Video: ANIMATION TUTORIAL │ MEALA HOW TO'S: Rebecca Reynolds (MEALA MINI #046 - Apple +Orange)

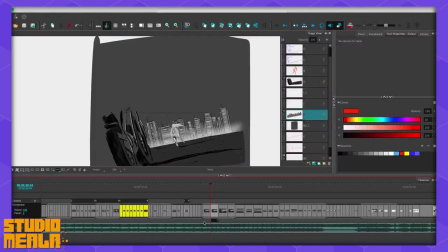(19:00)
don't really have much to follow but yeah so i think i think it for me i usually do kind of try and invest a good
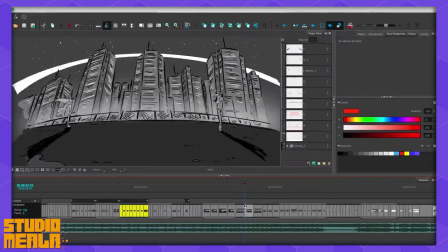(19:08)
amount of detail into the backgrounds just to help out the bg artists and i think it's it's you know it's important in that regard so the backgrounds here
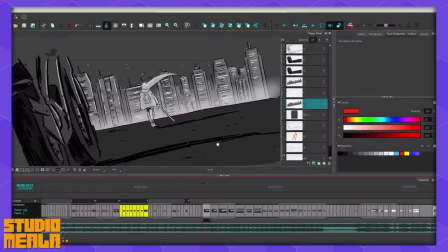(19:15)
aren't super imaginative just kind of like futuristic setting again i guess this is like a multi the multi-planing shot i was talking about so you know this is one
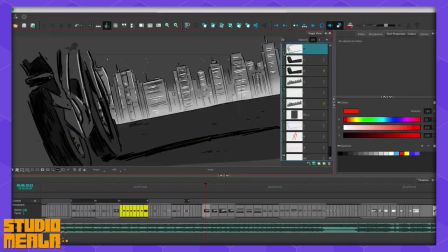(19:22)
layer here is the bike one layer here is orange and then i've got kind of like a bit of a haze here for the city just to kind of create some depth like a sense of depth and then the city is moving this the sky is like static so
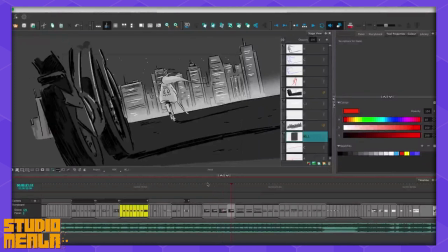(19:36)
yeah this is like a very simple example of multi-planning but it looks to me it looks pretty cool anyways and it just yes it just makes
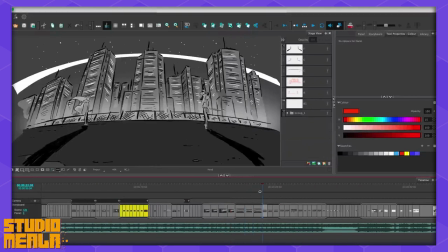(19:44)
it more interesting i guess another thing to sort of make the characters pop a bit more like I would usually just color the whites of the
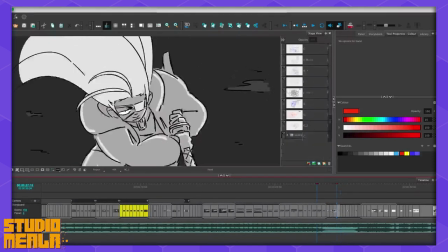(19:49)
eyes just to have them stand out a little bit because I feel like eyes are quite important for connecting with the viewer so I'll usually just like
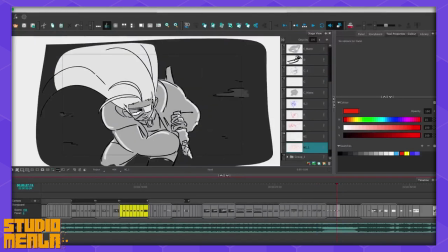(19:55)
leave them a white. I did like add a little bit of highlight on the on the edges here again especially with this shot
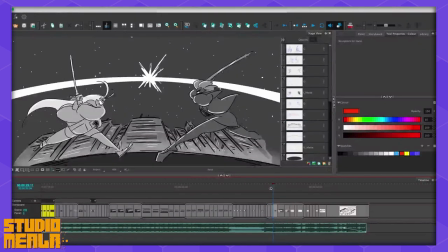(20:01)
with the where they're kind of against the night sky just to make them stand out a little more.
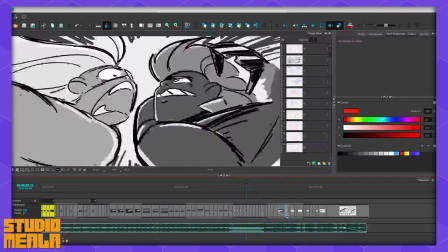(20:06)
Yeah this is pretty much the final version there's not really too much else to say at this point except for I like fleshed out the characters like a
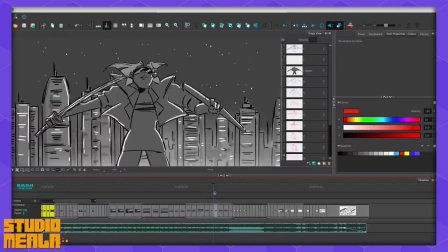(20:14)
ton from the the previous stage and the thing with storybook pros that everything is a vector like if we zoom in like i can kind
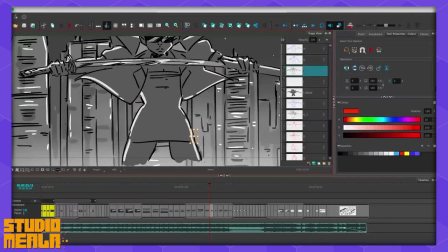(20:22)
of select like you know this is a vector i can move that like nothing loses resolution which is fantastic it's it's great
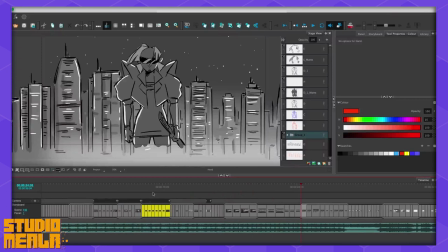(20:29)
again i was constantly consulting my very rough little model sheet and it was like a huge help so i would always recommend to have like a model sheet no matter how
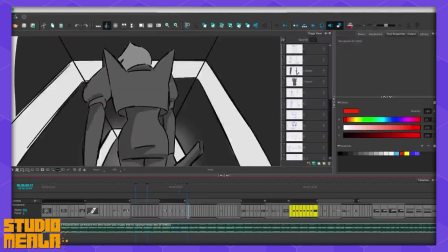(20:36)
rough to consult and keep consistency in your designs which is another very important aspect of animation, just overall consistency.
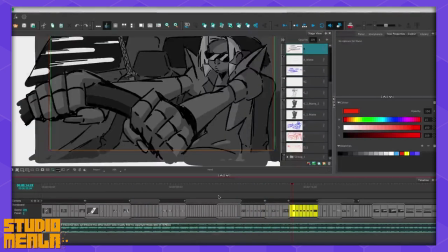(20:44)
More or less, that's kind of it. I don't think there's anything else to mention, really.
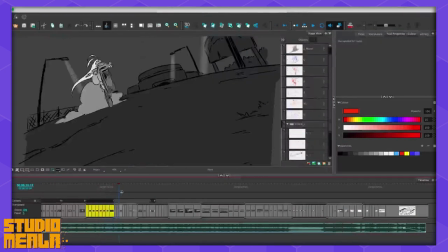(20:49)
The stage is just cleaning up, making it all look nice, making it all look consistent, adding in the backgrounds.
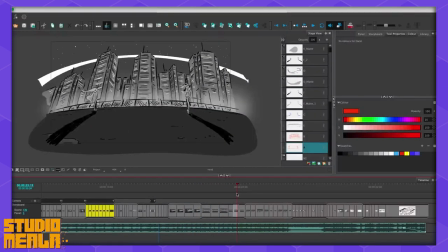(20:55)
Yeah, that's kind of it, and thanks for watching, guys. I hope maybe you learned a little bit. Maybe you didn't. I don't know. Hopefully I explained everything okay. But yeah, I just wanted to give you a little bit of insight into the process of how I made my Malamini. but yeah thanks once again bye